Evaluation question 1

When planning and filming my trailer, I wanted to make sure I had the conventions of a real horror trailer to make it as realistic as possible. For my location, I used a house and made it look haunted because of my audience feedback, which gave it an eerie atmosphere. I used low-key lighting, which makes the audience scared and disorientates them because they can't see all the shots clearly. The shots and effects from Nightmare on Elm Street were very helpful and played a big role when filming my trailer.
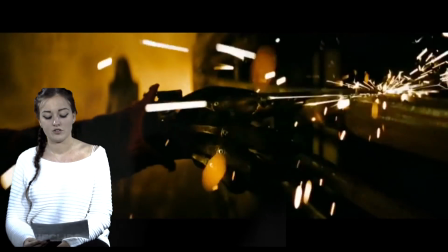[0:25]
For example, the shot of Freddy Krueger's knife scratching his hands against the pipes, I recreated using a knife scratching against a hard surface, which gave the knife scratching noise effect. I also made sure I used different camera angles.
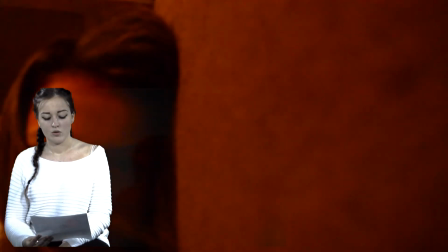[0:41]
I had high, low and close-ups, which create different menacing effects.
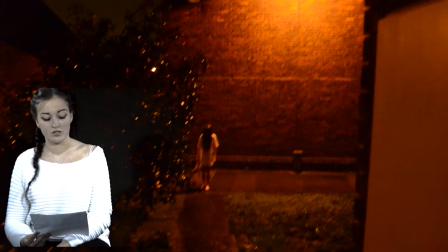[0:48]
I made sure I showed that the ghost was seeking revenge on the teenager killer with different shots, making it easy to understand.
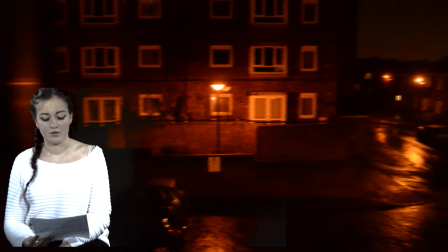[0:54]
I also used a tripod to create a panning effect when showing the location of where everything is taking place, which makes the audience feel they are seeing what someone else is seeing and creates confusion and a sense of mystery and almost makes them a part of the horror trailer themselves.
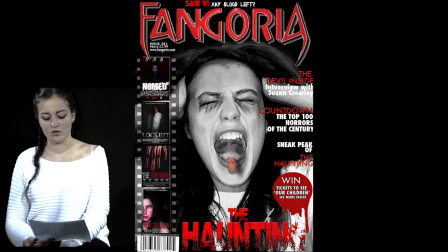[1:09]
The typography of my poster and magazine is red, which connotes blood and death, and the front looks like broken glass, like the glass from the car when it crashed into the young girl, and from the sound effect used. At the beginning of the trailer, I used slow music to slowly build up tension, and I used the sound of a heartbeat to make the audience feel more connected with it, and almost as if they were hearing their own heartbeat at the beginning of the trailer. Then as the trailer goes on, the tempo of the trailer increases, and so does the tempo of the music. The poster has a very eerie ghost-like atmosphere, as the opacity of the image has been lowered to make her look like a ghost,
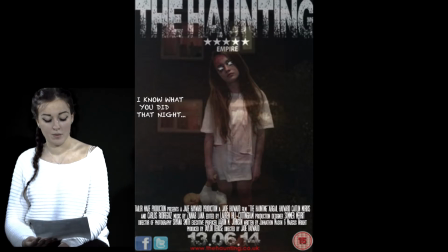[1:50]
almost as if she is blending into the house and becoming part of it, connoting that she is taking over the house.
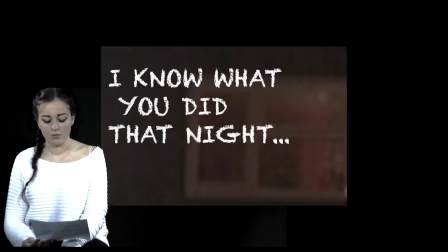[1:57]
The tagline, "I know what you did that night," gives you a bit more of an insight to what the film is actually about, but it doesn't give too much away and keeps the audience guessing what they did and who did it, creating a lot of suspense. I put in the top left-hand corner away from everything else so it's eye-catching, and I made the font look very childlike,
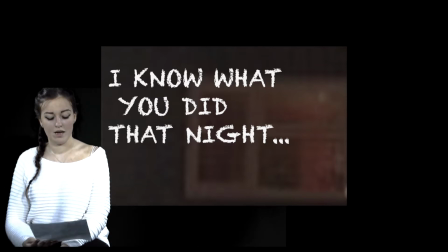[2:16]
almost as if the antagonist has written it themselves, and makes it obvious that she is the one seeking revenge on someone else.
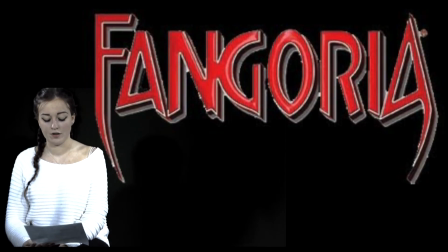[2:23]
For my horror magazine, I decided to choose Fangoria over every other film magazine because it specialises in horror films specifically,
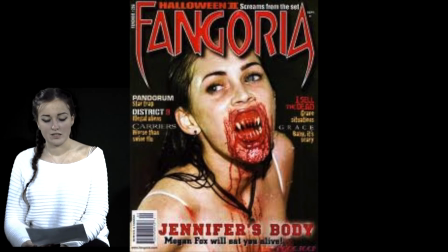[2:30]
and the main image on the front of the images are very dramatic and use a lot of red and dramatic images,
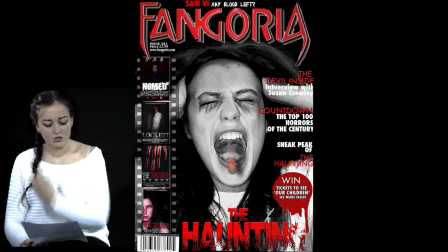[2:37]
which is why I incorporated these things into my magazine. The main image on my magazine looks as if she's going crazy, but also as if she's changing into someone else,
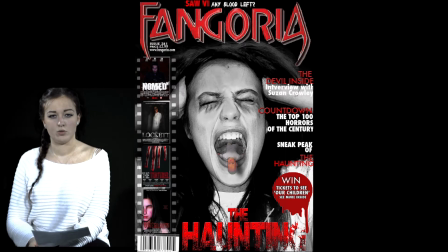[2:46]
connoting when she goes from just a normal young girl into a ghost which is seeking revenge on someone else because of what she's done.
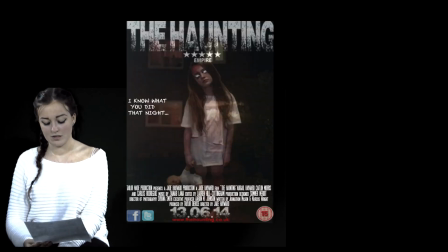[2:53]
The link between my magazine and poster is the dark atmosphere, the low opacity of the images to create a ghost-like look, and the same fonts for my magazine and poster.
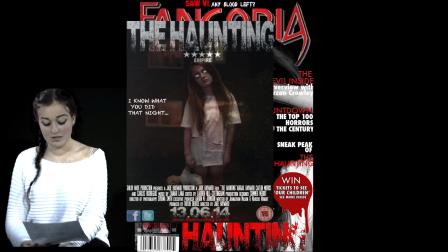[3:01]
But I made the colour of the fonts in the magazine red and white on the poster because I didn't want them to be the complete same. And the red is used on the magazine Fangoria because that's what is used on all of their magazines.